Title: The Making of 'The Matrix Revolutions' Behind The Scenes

It's a world that is multi-ethnic, and primarily, I would say the majority of people are people of color. I thought the representation of all the ethnic groups was just, you've never seen that in a science fiction movie at that capacity. It's mostly like African American, or Black and Hispanic and Asian,
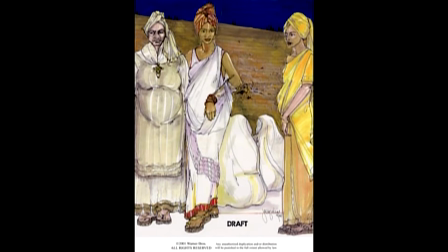and it's just a real mix of people that are non-white or Caucasian, which is what you usually see in most films.
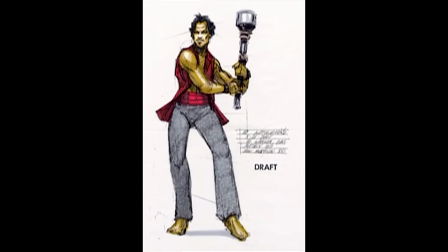So Zion, I think, is one of those rare occurrences in Hollywood where it reflects what I guess we're calling multiculturalism now.
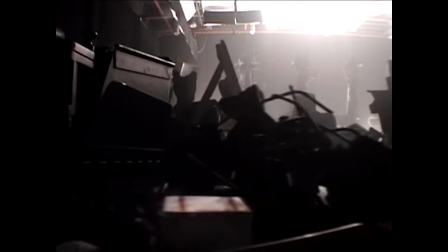We're standing in the sewer set. So this is kind of like at the very bottom of the S-bend.
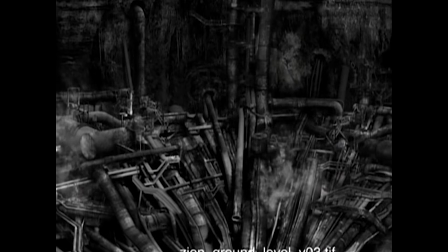So if you imagine the S-bend in your bathroom down the bottom where all the rings and the crap ends up, this is it.
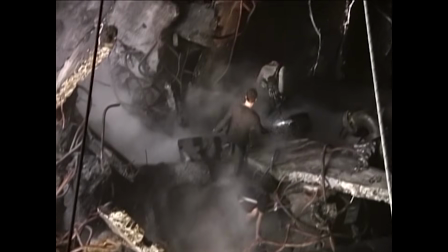You're at the very bottom of it, amongst all the Rio and the crap that's been washed down here over like 1,000 years. And we figured that at this point the world had got so successful because of the kind of underclass of machines, their slave class,
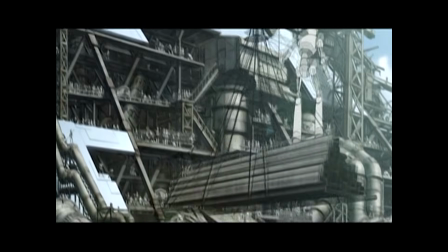they'd been able to have these big mega cities, and these big sewers were here to support those big cities.
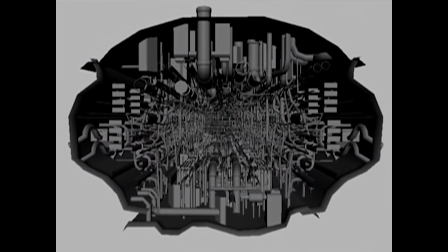The whole sewer might have been made up of a whole lot of little pipes, which are still huge pipes, like the one on our left, my left here, is a huge pipe
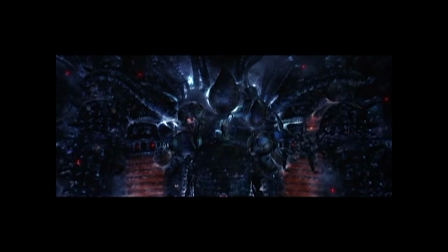where, you know, maintenance vehicles and things like that can go. But it's a difficult set to kind of work in.
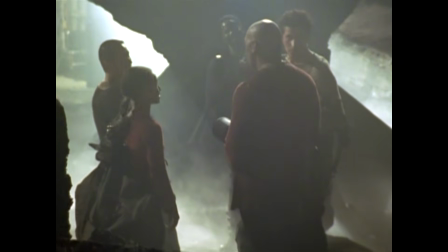I think it's a really difficult set for the crew. It's very tight, very confined, and as you can see, all are very strong. You have to be very strong to carry all these big pieces of concrete around.
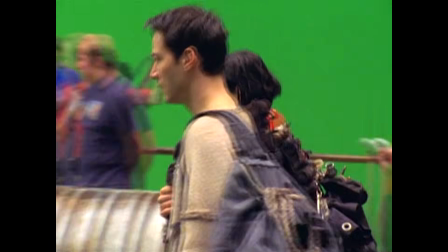Zion's made up, if you like, of a landing area, which we call the dock, where all the ships,
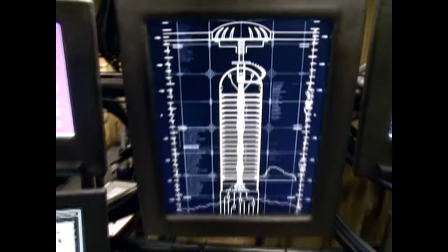all the hovercraft come in and land, and it's a defence area for the population of Zion. So I think the first drawing I did of the dock, I don't know, it took me 2.5, 3 weeks or something, because it was so labor-intensive and figuring out the perspective.
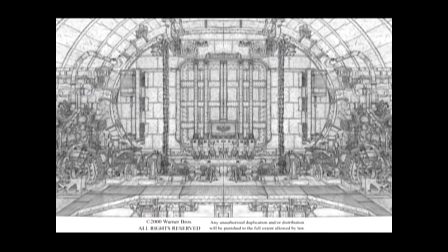And Owen had done a schematic of what the basic shape and what the levels were,
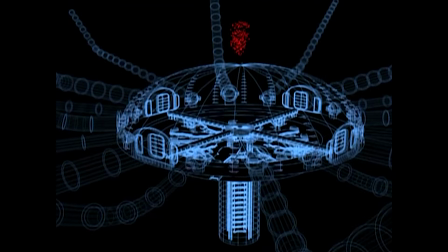because it was almost like steps that would lead down to the main, like, sewer drain, if you want.
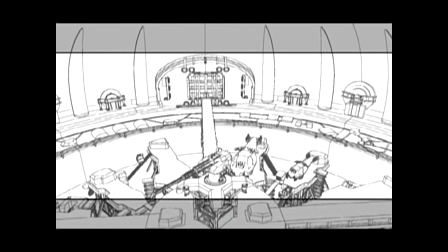It's kind of like a huge septic tank that's been built into a landing base,
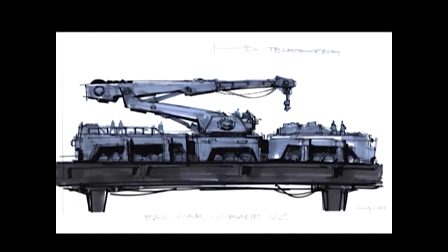where there's cranes and machinery and workshops for working on these hovercraft.
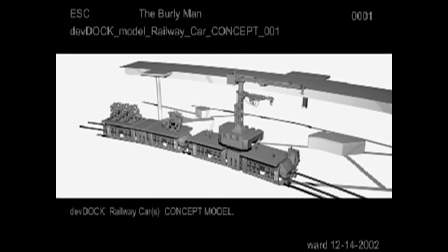I put like a railroad track around it, because I kept thinking of, have you ever seen like a railroad junction where all the trains come in?
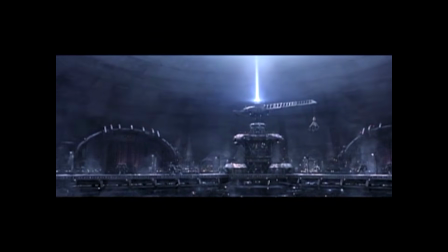And I put that crane on top of the elevator. See, there's action, even when there is no action, there's movement.
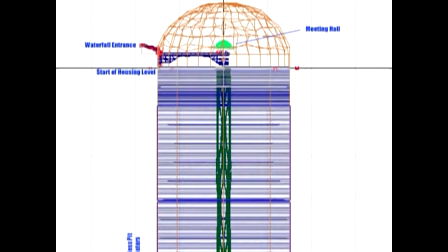And then you go down below the dock via elevators
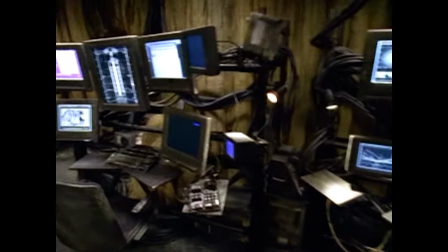through bedrock where the command centre is, where Harmon has his office and Locke has his command centre.
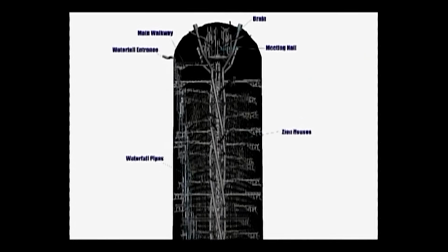And then you go down below the command level, you go down into the bottomless pit.
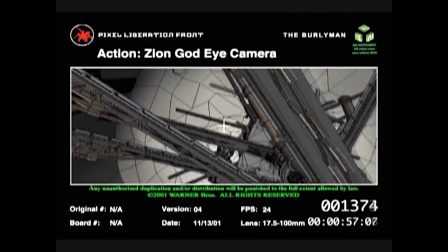And it's like a giant sinkhole, and it's like 7,000 feet deep, which is where 250,000 people live.
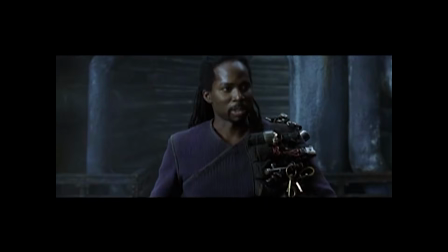It's good to be home.
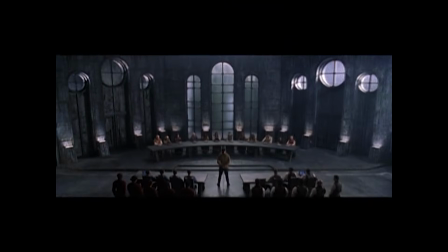We kind of set it up so that the people were above the council.
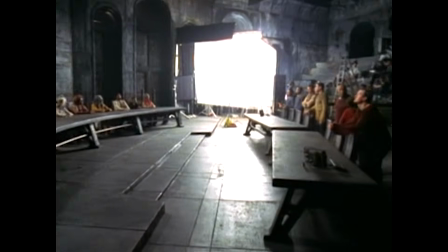A democracy, in that you had representatives there from each of the ships, or representatives from each level of the bottomless pit.
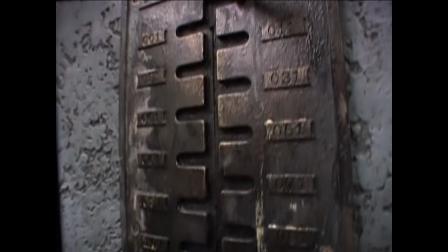So what we have suggested, without being too accurate, is that this structure, whoever built it, we've added a kind of patina of the centuries.
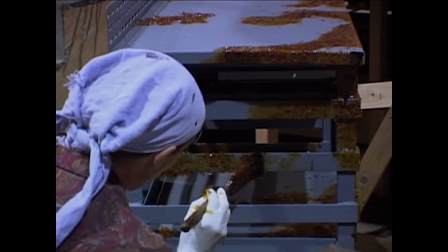We have a lot of rust. They used polystyrene and they laid it onto the flash and they burnt it all with a heater.
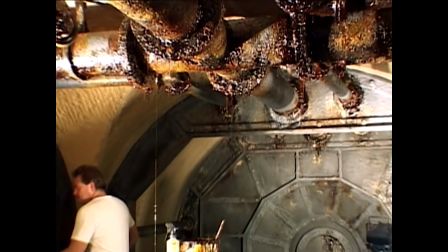And you had this fantastic metal sense, because all of Zion's basically metal, there's no wood.
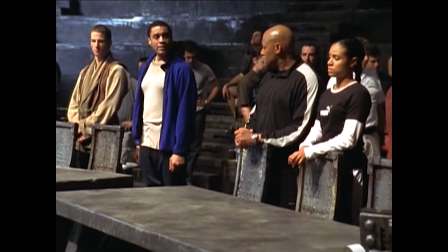So all the chairs that are in that set, they are all chairs out of the Merovingian's restaurant. It was kind of a Colosseum kind of space to an extent, but basically it had to be all metal.
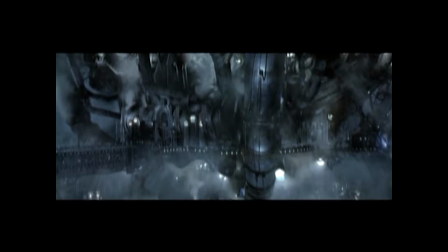So it felt like you were, contained in a tin can. And then you go down below the council to the residence area.
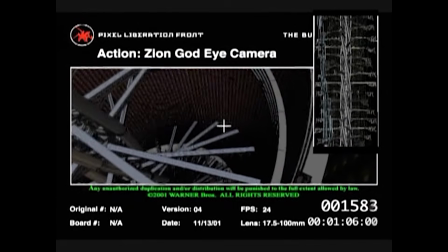There are all these kind of faceless buildings where the residents of Zion live.